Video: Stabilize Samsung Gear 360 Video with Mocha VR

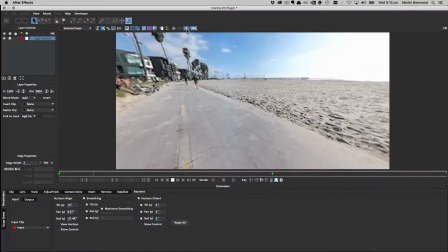And if we turn preview back on, we can see that we're getting a nice smooth view. And the same goes for outside in equirectangular mode. So let's go out of 360.
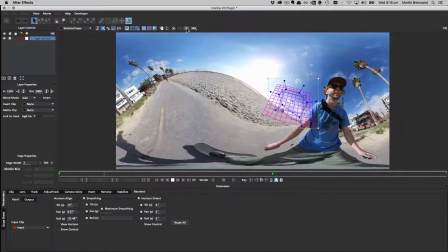And we can turn off preview and see the original playback of that distorted horizon and the comparison between that and the flattened one,
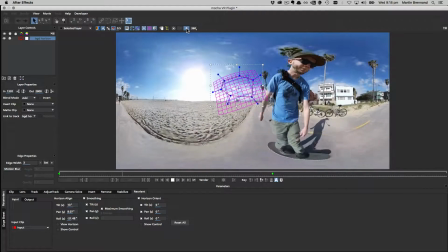which is this one here, nice and smooth and easy to look at. So what we're using here is maximum smoothing. Now, maximum smoothing is essentially taking our tracking data and trying to use the maximum values possible to smooth out this horizon. And this may not actually be what we want.
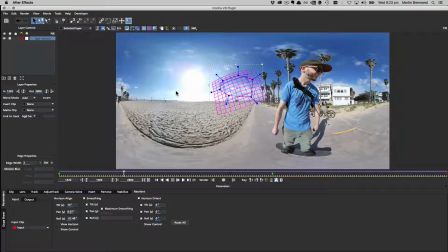We may actually want to only get rid of a little bit of motion so that we're reducing the amount of motion sickness, but we're also retaining the action.
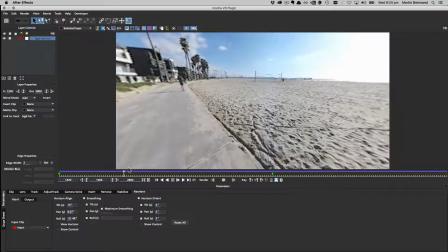So if I go into my 360 mode and we scrub through this, we can see it's a little bit on rails. It's a bit too smooth. And it's probably better to actually reduce the amount of smoothing going on. We can, of course, control how much is being smoothed in the tilt, the pan, and the roll.
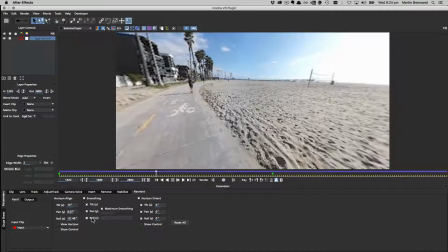So we can turn those off individually if we only care about the way the tilt and the roll is happening and we don't want to affect the pan. So just by unchecking these boxes. But here, all I want to do is actually just reduce the overall smoothing going on. So I'm going to go ahead over here and choose my Uber key.
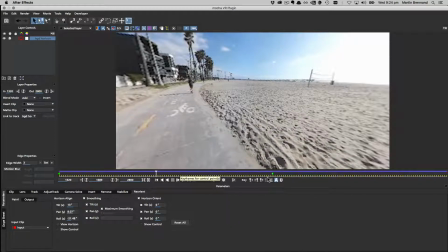The reason I'm going to use my Uber key is because I don't want to set any keyframes on my timeline to set this parameter. So I'm going to turn on Uber key, turn off maximum smoothing,
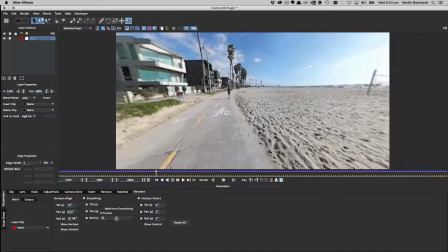and I'm going to adjust the number of frames that are being smoothed in my shot.
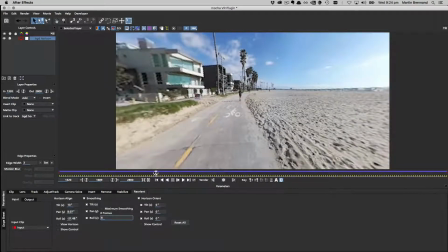So I'm going to bring this down to about 8. So now when I scrub through the shot, we can see we're actually getting a little bit more motion in the shot now.
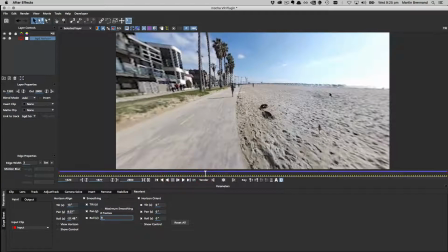It's not too erratic like it was before, but it's still retaining some useful action within the skateboard shot.
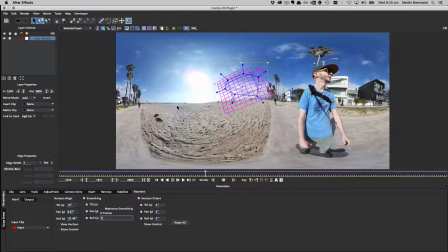So if we look out in the 360 mode, so there's the original, and there's the smoothed out one, but you can see that it's not as linear as it was before. When we play it back, you can see there's a little bit of roll on the horizon that's keeping that action nice and fresh.
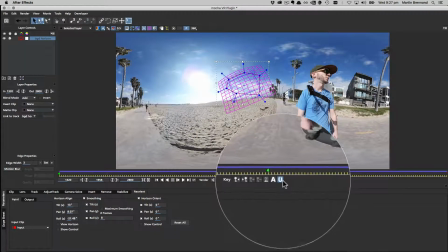Now, one thing to mention is you really should be careful to turn off your Uber key after you're done. If you leave Uber key on, it means that any keyframe changes you want to do will not actually be retained,
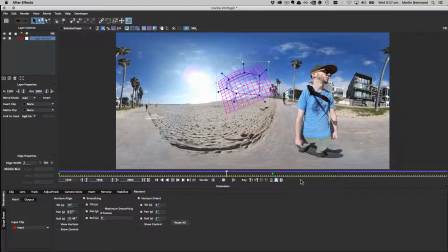and any changes you make will happen across the whole shot as well. So you want to make sure that Uber key is turned off and back on auto key. So finally, I just want to talk quickly about the Horizon Orient tools. These are kind of the more creative control tools that let you control where the camera view is sitting.
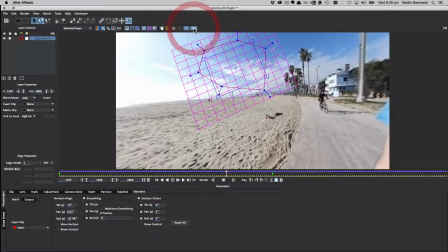So this is easier to see in 360. At the moment, if we look through our front camera, you can see that the view is actually looking behind our operator, and we want to actually look sort of the other way around. So when the user puts their headset on for the first time, they're actually seeing what our user sees.
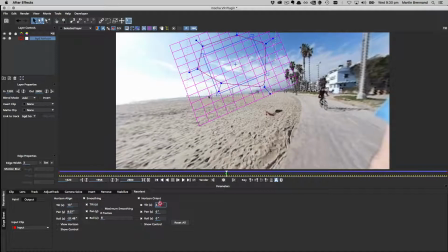So the Horizon Orient tool helps us control this. We can control the tilt and the pan to actually move it around to what we want.
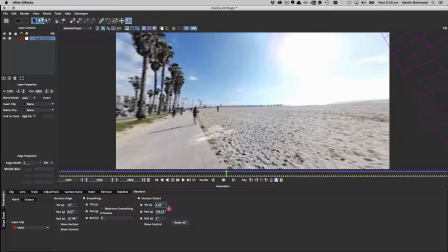So I'm going to bring that down a little bit and sit that there.
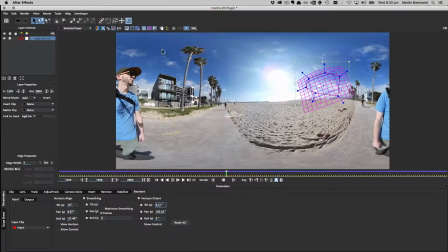And as I do this control, you can see out of 360 mode that I've actually adjusted him in the view.
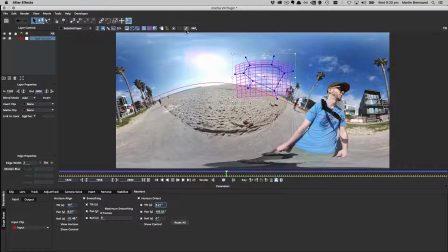If I turn off preview mode for a sec, you can see he's sitting there in the original source, but when I turn it back on,
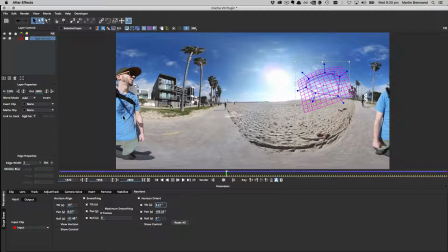my tilt and pan adjustment has moved him over and moved the horizon around a bit. If we do it in the equirectangular mode, you can see how that control is being affected. And obviously too, you can also control this with that heads up display like we did with the horizon align.
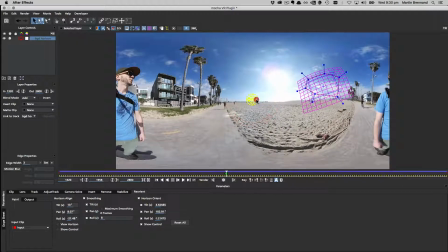We can move this up and down, we can move it side to side, and so on and so forth. Just keep in mind that whenever you do this, you are actually creating keyframes. So you may want to decide between using an auto key or just use the Uber key to affect it once.
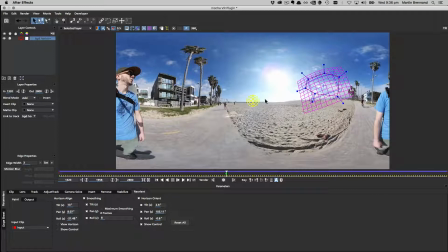So when we're happy with where the smoothing is at and where the control of the Horizon Orient is sitting, we can go ahead and then render it out. If you're in the standalone, you want to render that to the timeline and then go up to File and choose Export Rendered Clip and do it from there.